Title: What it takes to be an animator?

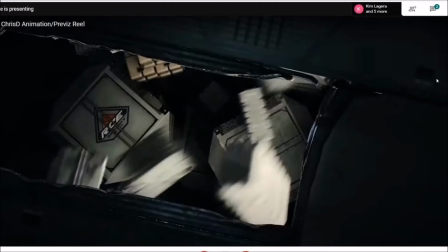It must have been a nightmare.
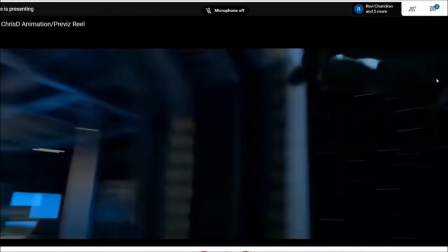Chris, sorry yep. for interrupting. This is Ravi. Hey, how are you, man?
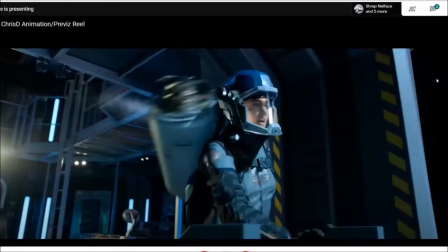Good, how you been? Hey. You're talking about the plate. Can you explain what is plate?
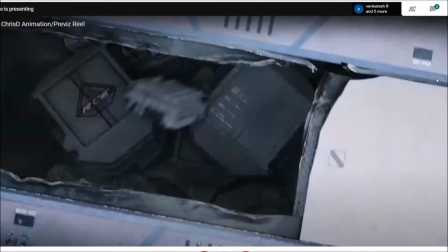What is plate? So a plate is anything that's shot from the production crew shooting on set. So plate is basically footage from cameras.
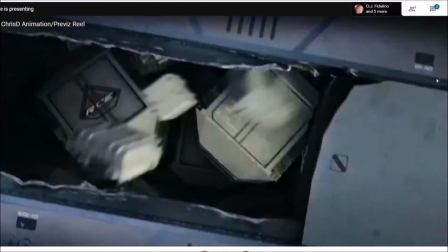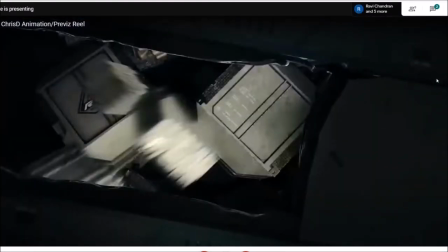So basically they send us a plate and then we add the CG to it. Okay.
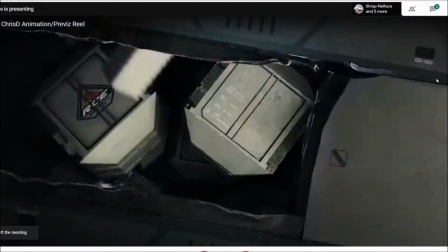There's, if you want to know more about plates, you'll have to get Nitty in here to talk about it. She's the expert.
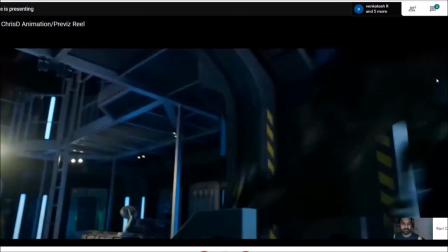This shot here, basically, everything in this shot except
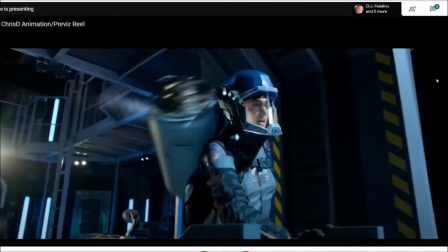the face is CG. So this body is CG and the canister is CG. I think maybe the set might be real.
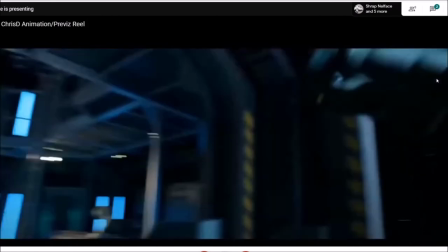I can't remember. Correct me if I'm wrong. The set might be in the interior and the back.
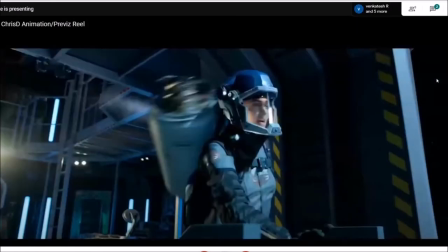But what I did as an animator here is I lined up the body of this character to match the plate on the face. And the plate is being used for like the first few frames. They cut out a few frames in it, but basically this is plate.
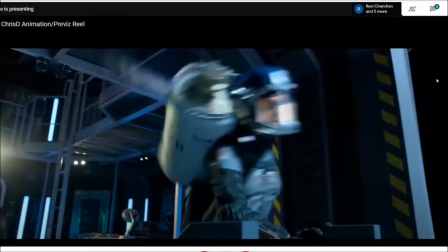And as soon as it goes to blur, it's now full CG.
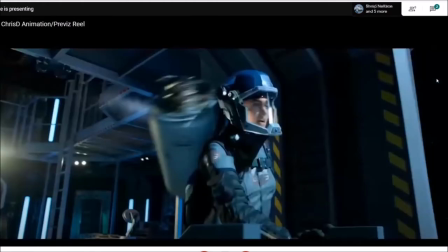So everything right here, this is the character is full CG, face is plate.
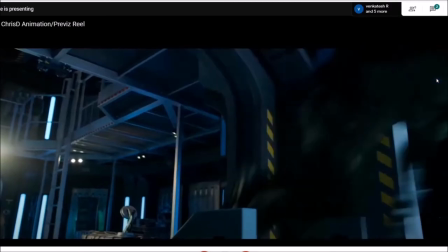Now we're getting into a full CG face, full CG character. And then I animate the character coming out and tossing, turning through the space.
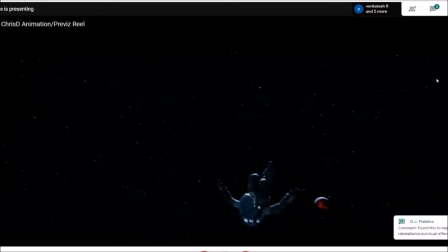This is going for more of a realistic style. Animation, not as cartoony as the last, but what I was going for was to make people thinking that this is a real character. I didn't want them to think it was animation.
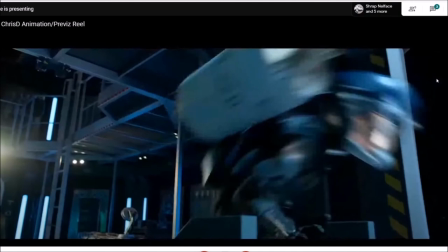This shot was probably one of the first double shots, like the CG doubles that we got. And they've been going so well that the client has been giving our studio more and more of these. So that's great. It's always nice to know that,
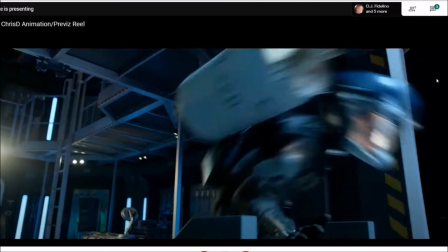especially when you're like you're the lone animator in a studio, it's nice to not only build up your own demo reel, but it's good to build up the studio's demo reel. So they're able to get nicer and bigger work, bigger, what's it called?
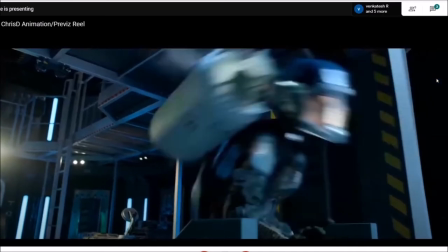Having a brain fart here, but basically the better their demo reel gets, the cooler shots you get.
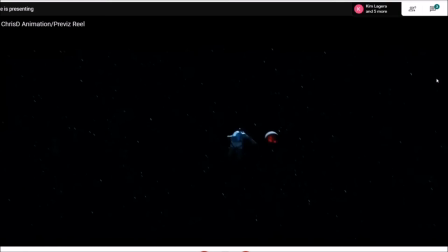This one is just a very simple animation. She's in zero G jumping out. I just wanted it to be simple, believable. The person in the background is actually footage from a plate, so I didn't animate that. It's the person in the foreground.
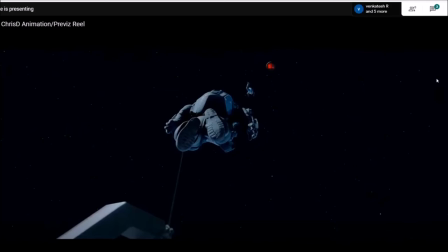It's nice to get these filler shots. It's very hard to shoot wire work that makes it look believable in space, so I'm thinking double work is the way to go for that.
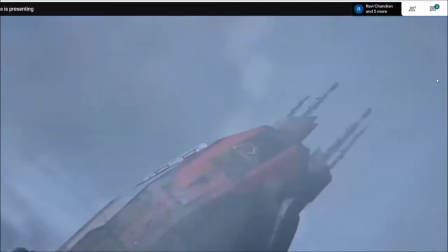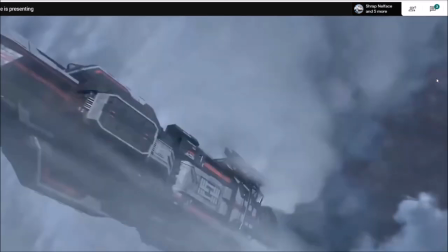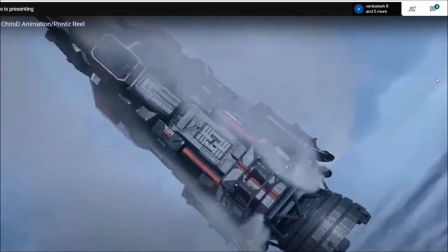This is from the show The Expanse. The Rossi never landed in atmosphere before. This ship is called a Rossi. And this is like the first time it's come down the atmosphere. So I wanted it to be epic.
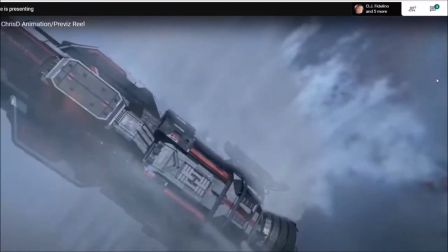And I thought the best way to do that was to make it feel like you're a skydiver falling down with the ship.
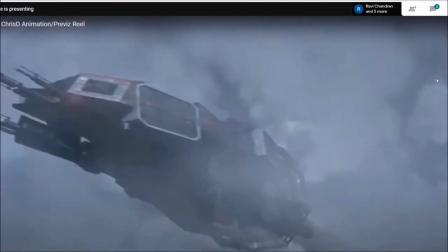So when I was doing the previs in animation for this, which is the camera work and the framing and the ship
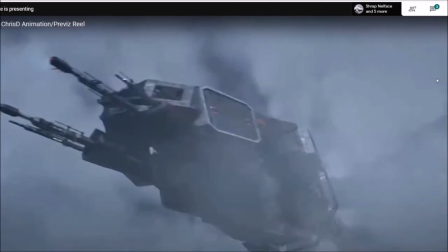animation, I really wanted to make it feel like I was falling with the ship.
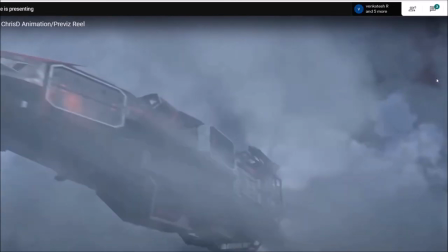Also, at the same time, this is a new paint job for the ship at this point, so I wanted to show off the work that assets did. When I get, sometimes I'll get assets, and I'll look at them, and I can see that the asset artist put a certain amount of attention into specific things.
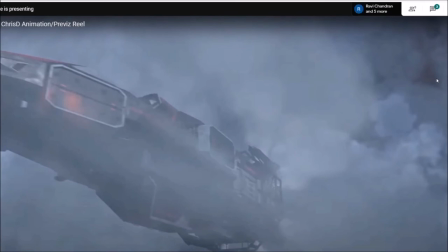And whenever I see that, I try and show it off. For instance, there was one shot where I had a whole bunch of debris, which is just space junk that was floating around. But there was one piece of debris that was a little bit more special. And I took that debris and I showed it off and I put it on
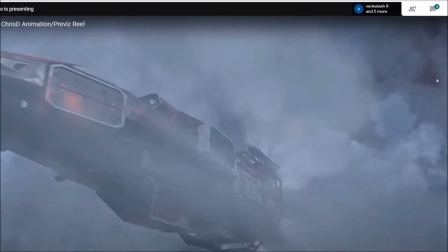camera. And then when I set up the lights for it in previs, I wanted the light to hit it so it could read.
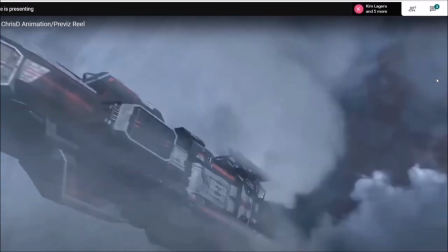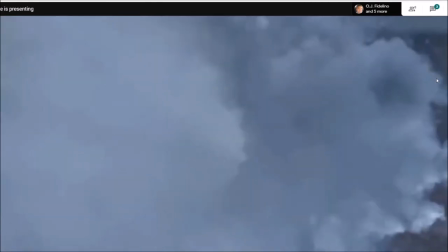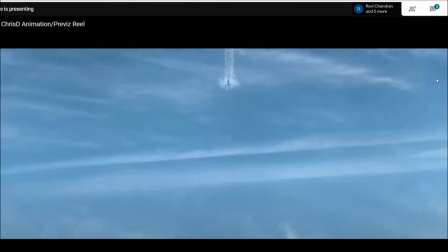This is just a simple animation. It's really just like linear animations with a timing change. This is just an example of animations don't need to be over top. It doesn't need to be flying and zooming through the shots. This is a realistic show going for more serious type of feel.
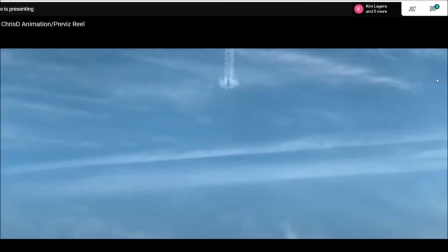So just having it simply come in and slow down is basically the best approach for the shot.
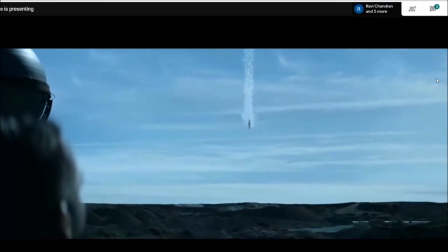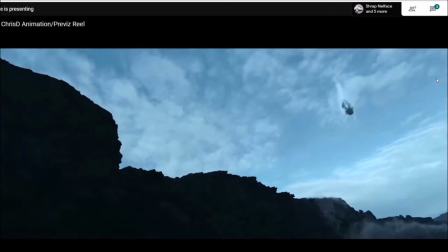This shot here, I remember looking at the concept art for this shot and just loving it. The composition was great. So when I put this shot together in previs, I set up the land in a way, which has been improved by assets since me.
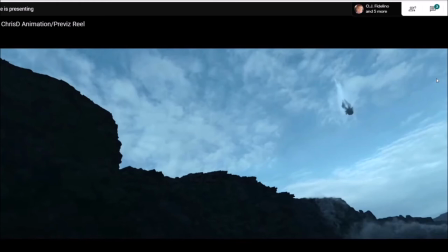Basically, I did basic cubes in the land, and then I framed the shot to match the concept art. So somewhere out there, there's a concept artist going, hey, they animated my painting, which turned out great because it's just the composition was beautiful.
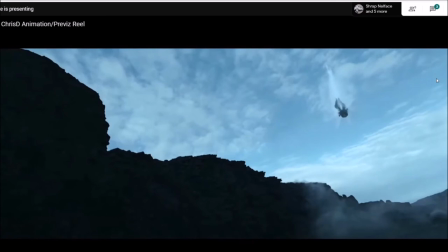And I find these types of compositions work best with a wide lens.
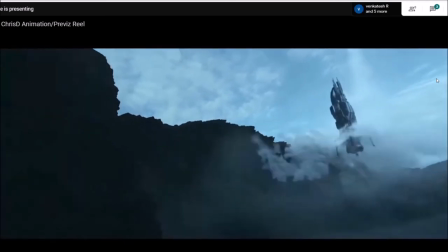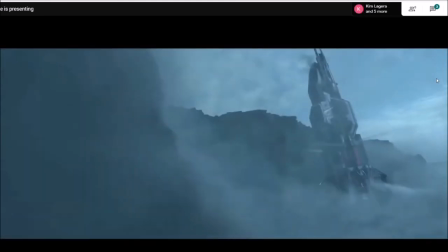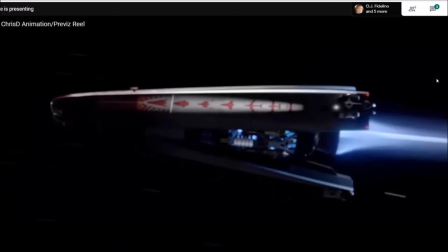This is the show bases itself on realism a lot, but sometimes you want to fake the camera, and I'm pretty sure this shot I faked the stars.
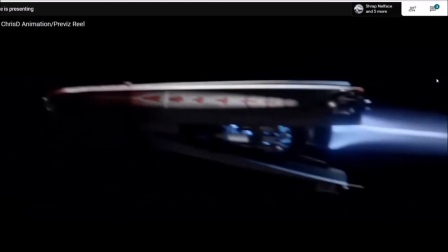So what I would have did is,
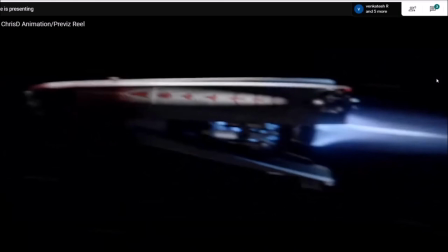in real life, if you're focusing a camera at this at a spaceship, it doesn't really matter how fast that spaceship is going.
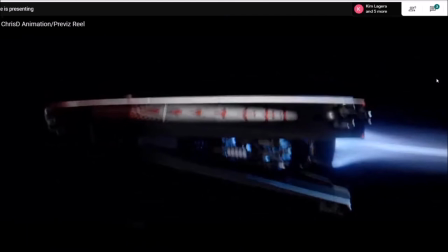Those stars aren't going to be zooming by. Those stars are so far away, they're going to be almost still, not moving at all, right?
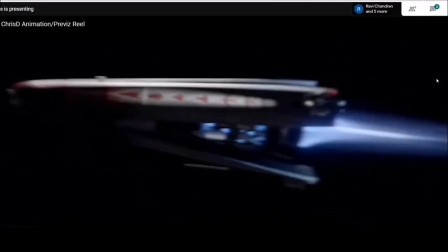So what I did was I did two cameras. I did one camera for all of the CG stuff in the previous file.
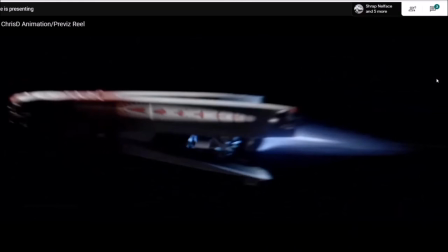And then I did another camera in the same previous file, and I had it spinning in circles really fast at the same angle of this ship moving. So I used the one camera for the renders, and I used one camera for the stars. And that is what the client was looking for, because they really wanted to make it feel like it was going fast. This is supposed to be a racing ship. This is the first time we're seeing it, and the client said it's got to feel like it's going quick.
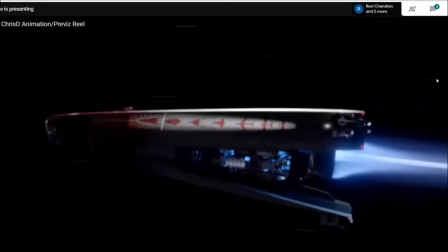Also, this show, in the way its style is, you don't want unrealistic movements.
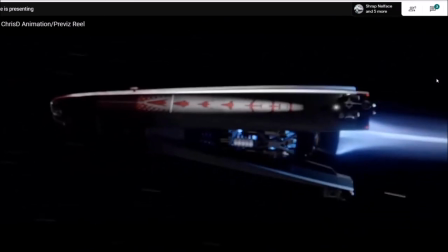The ship's not allowed to bounce around with a staggered animation.
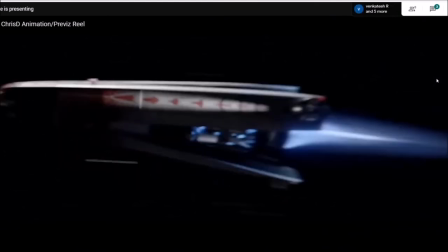So what I do is, instead of having the ship bounce around, you see I have the render camera bouncing up and down.
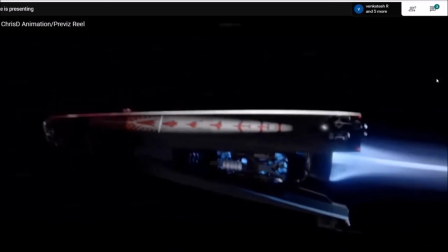So the render camera's got staggered movement. I'm allowed to do that to the camera. I'm not allowed doing that to the ship. And this one was cool. I didn't put the whole sequence in here. It was like 21, 22 shots. This was like season 3, episode 4.